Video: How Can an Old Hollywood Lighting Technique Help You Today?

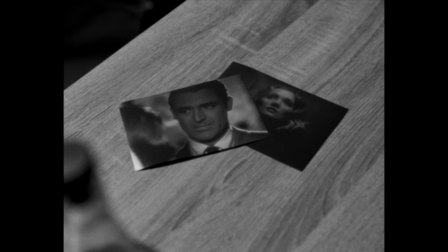A lighting technique popularized during the golden age of Hollywood may not be so useful today.
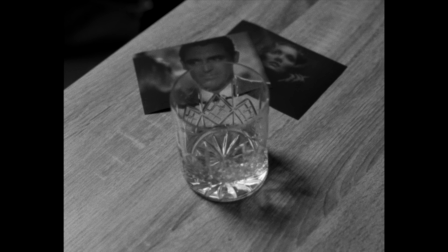Lighting styles change and transform over time,
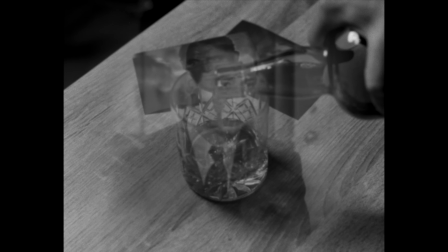and what would have been popular in a past generation might not translate well to the current one.
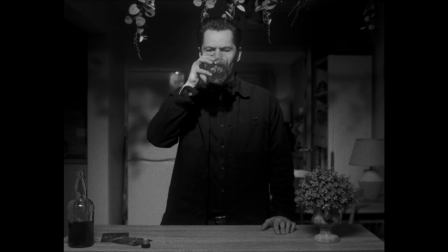Telling a story with contemporary themes requires contemporary lighting, not something of a bygone era.
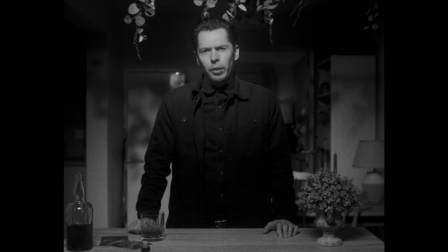But actually, there's an older lighting method that's still extremely useful today.
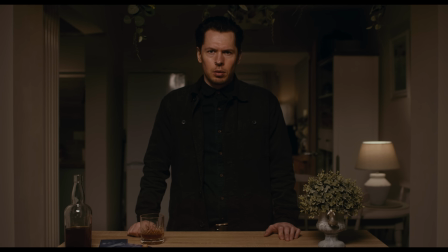And when used in a modern setting, it can be a very versatile technique.
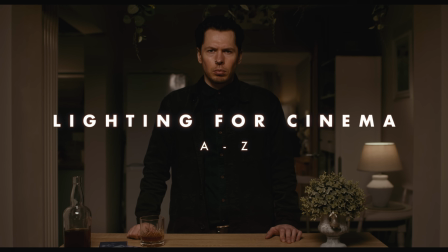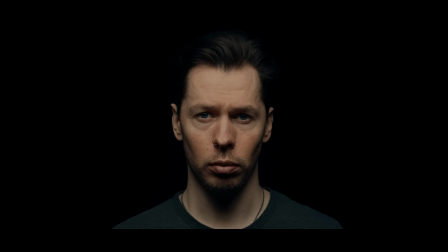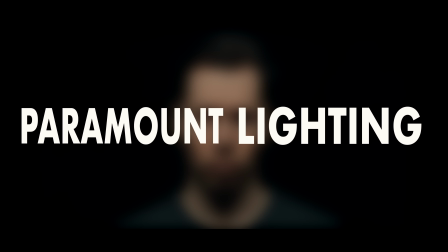Butterfly lighting, otherwise known as Paramount Lighting, is positioned above and in front of an actor, angled in a way to cast shadows under the cheekbones, neck, and nose.
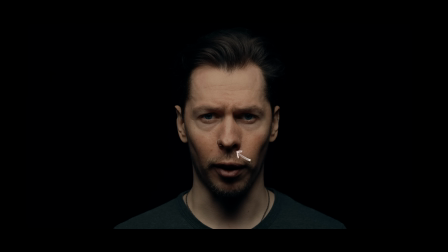This butterfly-shaped nose shadow giving the technique its name.
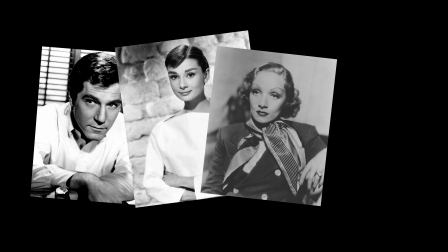It was popularized in the golden age of Hollywood and used by Paramount Studios for promotional portraits,
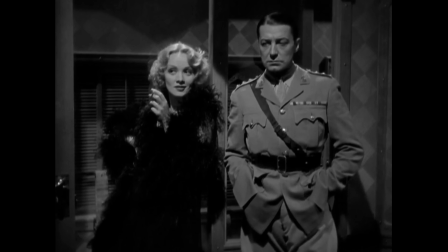and in film itself, the lighting of choice for actresses like Marlene Dietrich.
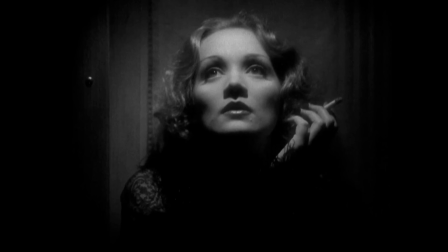The butterfly light defines the jaw and slims the face.
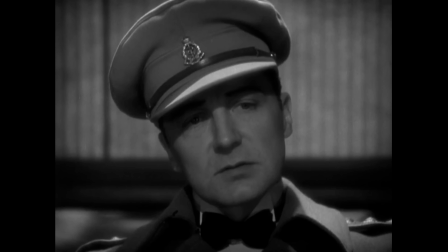But what makes an old-school technique like this useful today?
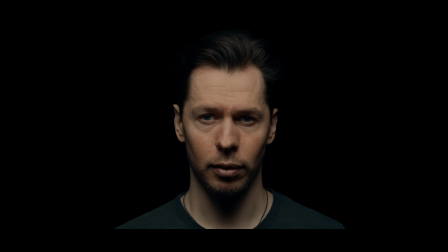First, the obvious answer: to create a certain mood. An overhead light is a great option for mood, but we don't always want to obscure so much of the face. We might want something a little less dramatic, while still retaining shadow and shape.
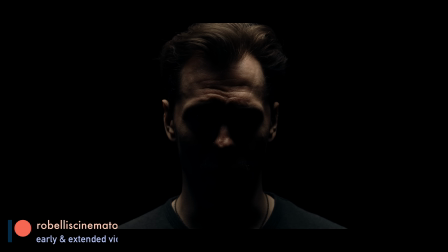Just by bringing our light down into the more frontal position of the butterfly light,
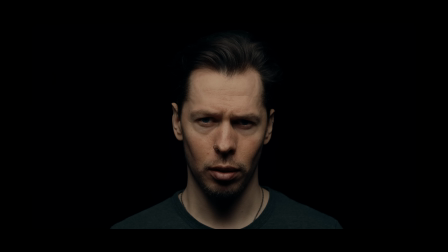we maintain mood with more visibility, which might better suit our intentions for an image. But there's also something more subtle. We initially lit this scene more classically, with the simple aim of lighting both actor and area,
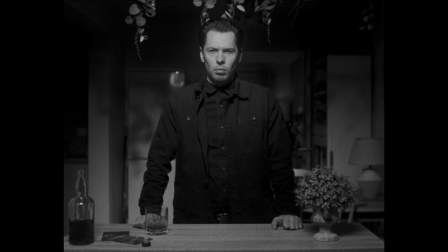utilising a hard, more directed Fresnel light on the face, and set up in the butterfly pattern.
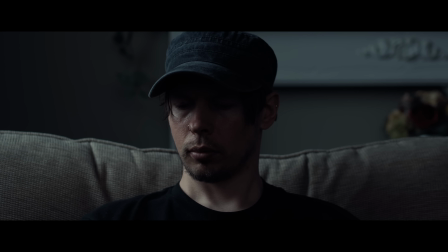In modern cinema, we tend to light more softly, with a more realistic focus on intention and motivation,
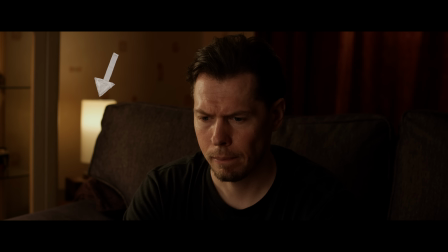with any practical lights in the shot, like a lamp or a window, suggesting where our own lights may be coming from.
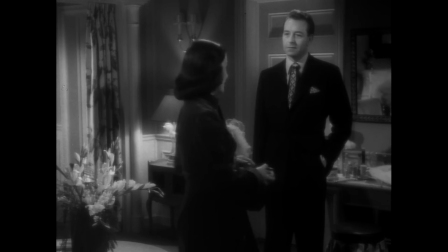An old Hollywood film may not be lit so subtly, due to both technical limitations of film speed and the trends of the time.
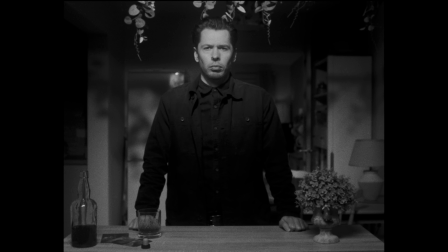So we could get away with calling this scene a nighttime interior.
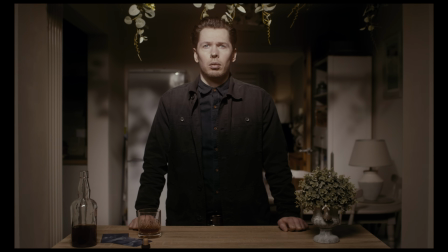But when introducing modern colour and resolution, a hard key, a bright face,
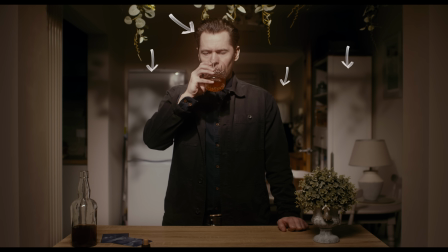shadows on the back wall, and a softer warm lamp in the background doesn't make much sense.
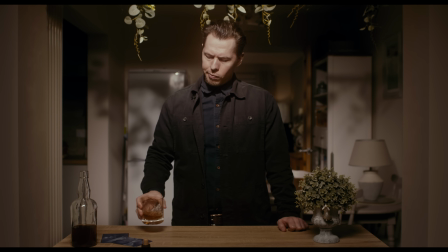It looks like neither night nor day, a focused hard beam of light more indicative of the sun than the lamp-lit nighttime interior we're going for.
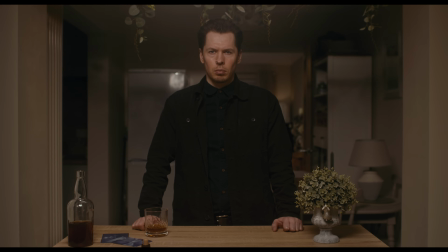A simple conversion from hard, focused key light to a softer one solves this issue.
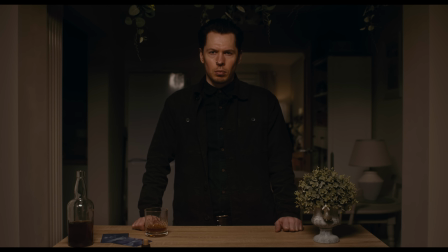Now it doesn't feel as obviously lit.
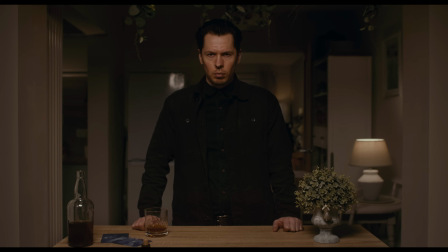Switch on a few more lamps, and we've solidified this idea of a nighttime interior to our audience.
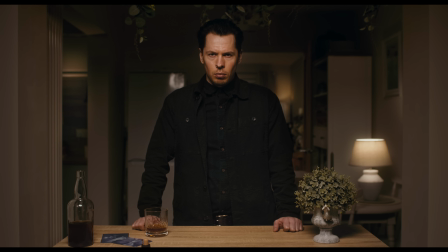Our key light still doesn't align with any of the lamps in the shot. Instead of coming from below or to the side, it comes from above.
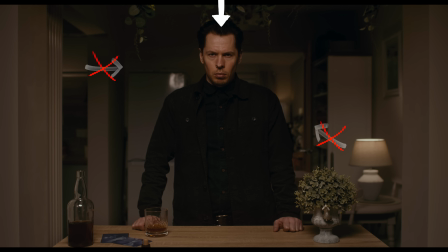But this is where the butterfly light and top lights in general can be especially useful.
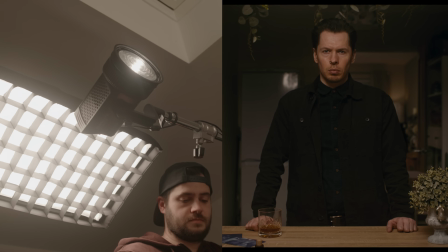Before we take a look at why, and also how we lit the scene, let's see how our own setup compares to some films of the era by reverse image
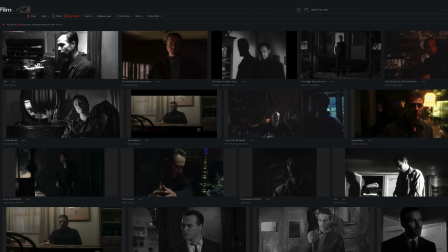searching on Flim and setting our release year to the appropriate time period.
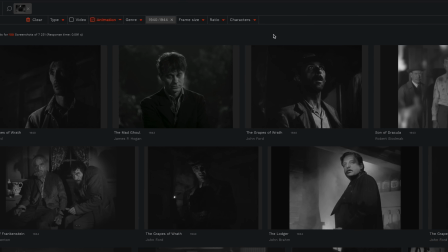We can see what has potentially influenced our own shot and what makes our sponsor for this video,
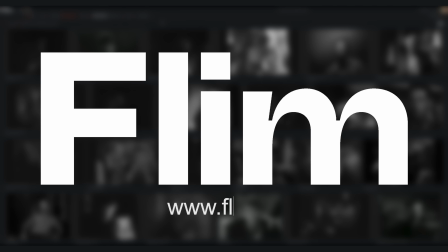Flim, a great film still database, is the way its AI search engine works.
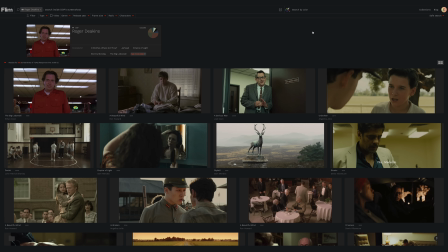We could bring up Roger Deakins and search his filmography for very specific setups,
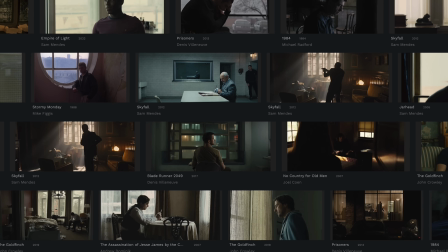allowing us to find patterns in his work or to inspire our own.
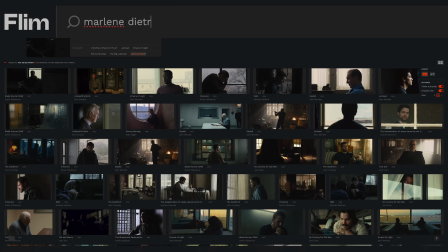We searched Marlene Dietrich for inspiration on the butterfly lighting in this video,
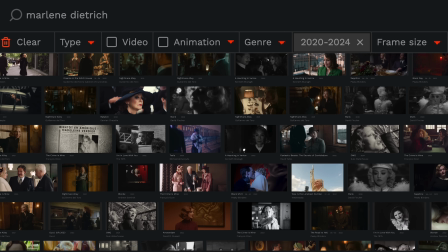but we can also choose a more modern release year to find films with an older setting and style, based on our search of the actress,
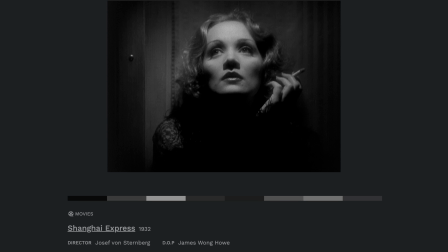with updated lighting techniques. And that's the very process of inspiration this video followed,
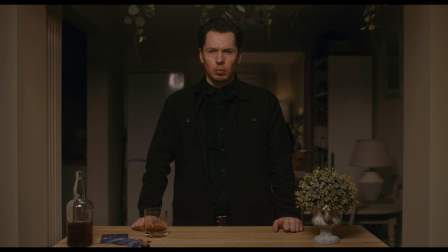so you can see how useful Flim and its AI searches were in the creation of this scene,
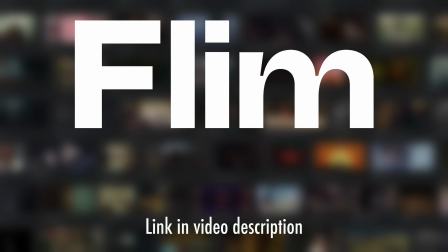but also for any other scenes we might want to produce. You can use my link in the video description to get 15% off your monthly or
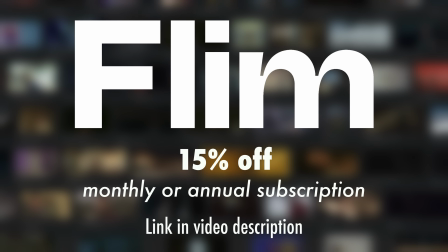yearly Flim subscription.
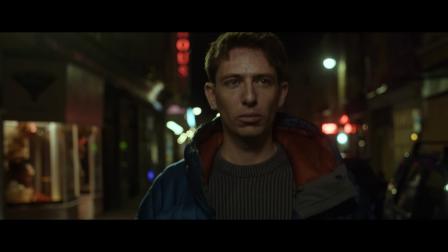We might not give too much thought to this shot of a person walking down a street, but on closer inspection,
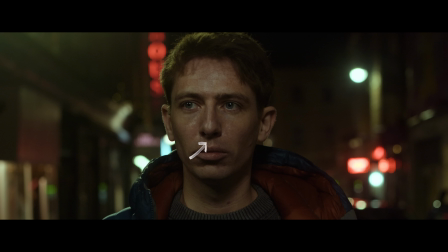there's the typical shadow cast by butterfly lighting. This shot was actually lit with a small lantern softbox on a boom,
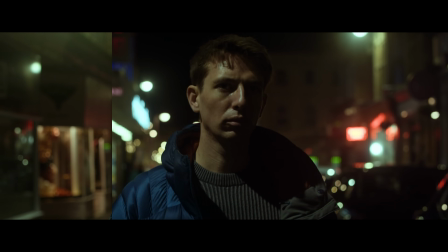and without it, we're not getting consistent exposure on our character.
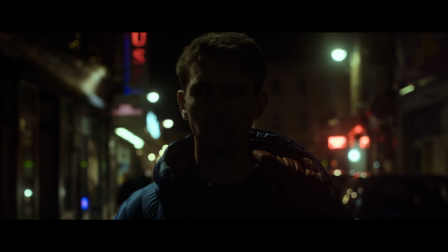What we're getting from the existing light on the street is pretty dark.
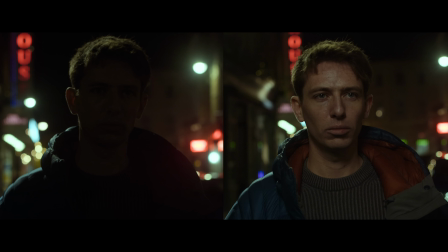Butterfly lighting gives us a light source for our subject that feels invisible to the audience.
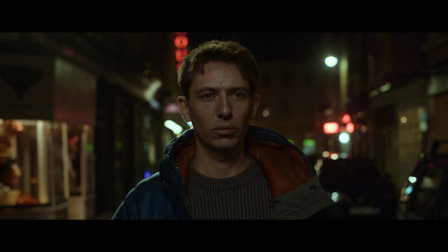After all, a light coming from above in a street-lit setting feels natural to our eye.
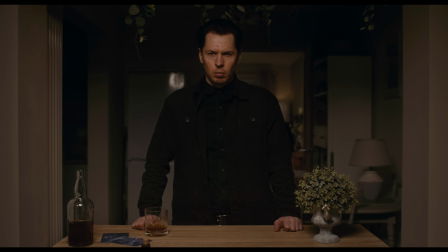And the same is true for our interior scene, where we may subconsciously expect light to be coming from the ceiling, regardless of where other practical light sources are shown in the image.
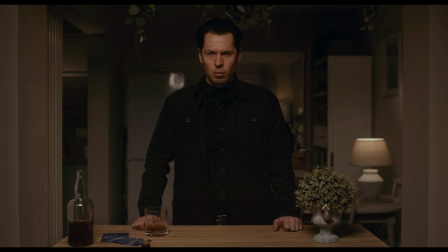We lit this scene with 3 lighting fixtures and 3 bulbs. For our initial old Hollywood look, we started with a single lamp switched on in the back room, containing a Nanlite Pavo Bulb 10C. Next, we used a Forza 60C and reflector dish, bounced into the ceiling to provide some general ambience to this back room.
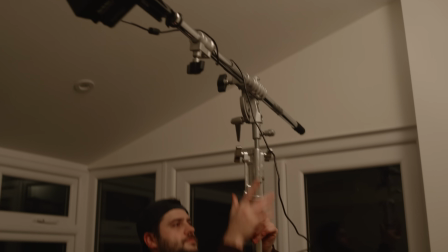After this, we introduced our key light. This was a Forza 60C with the compatible FL11 Fresnel lens,
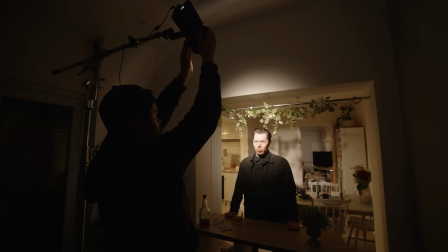which was set to a wider beam angle to cover both our subject and scene.
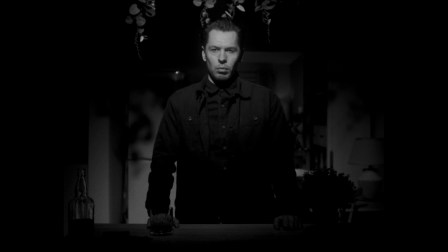To get a better view of the table and fill in some of our shadows, we attached a Nanlite Pavo Slim 120C to a boom arm,
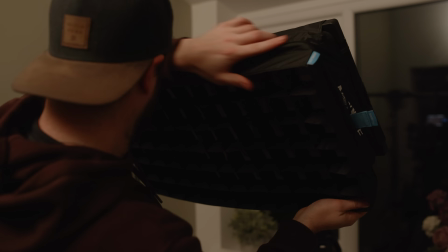using the softbox and grid to control spill, and raised it to a similar height as our Fresnel key.
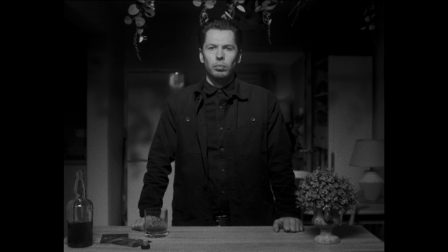This Pavo Slim also functioned as the key light for our modern look.
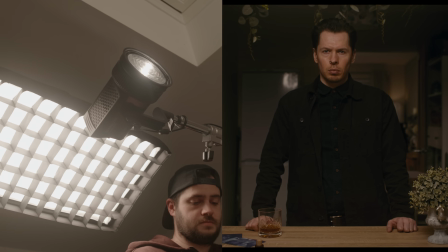We swung the Fresnel out of the way and turned it off to get the transition between looks seen earlier in the video,
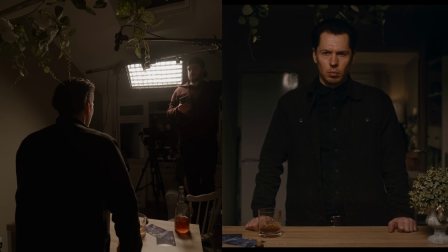leaving just the gridded 120C to light our subject.
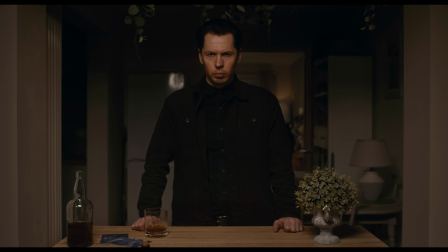Finally, we switched on 2 lamps in the near background, containing Pavo Bulb 10Cs.
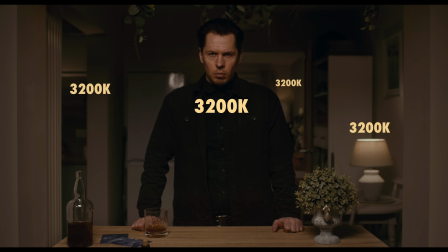All of the lights throughout were set to 3200 Kelvin to maintain the warm nighttime interior look. Butterfly lighting has provided a natural feeling and moody, but not too moody,
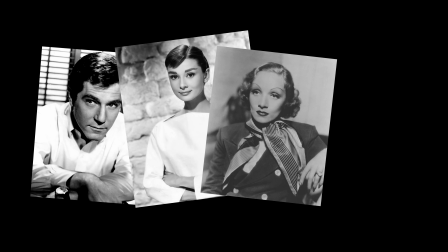light for our image, and we deduced how to use it in this way by looking back, analysing,
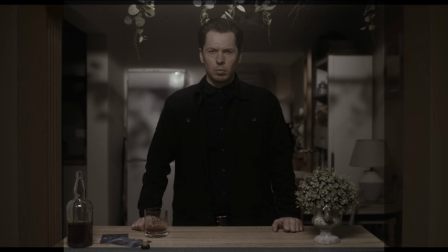recreating, and modernising the light in our scene.
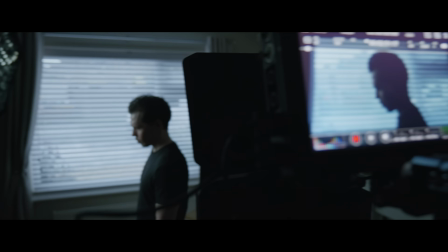If you'd like to learn more about recreating daylight, check out my course over on shopmoment.com,
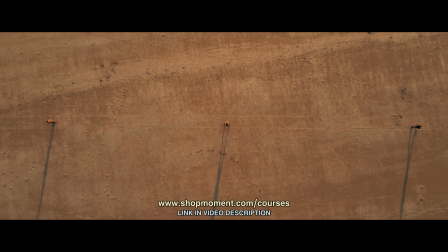which teaches you about the way daylight works naturally in terms of both quality and colour,
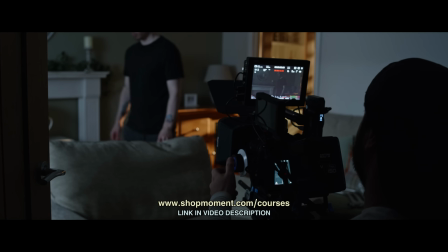demonstrating how simply having the knowledge of these qualities will allow you to translate them into an image lit with intention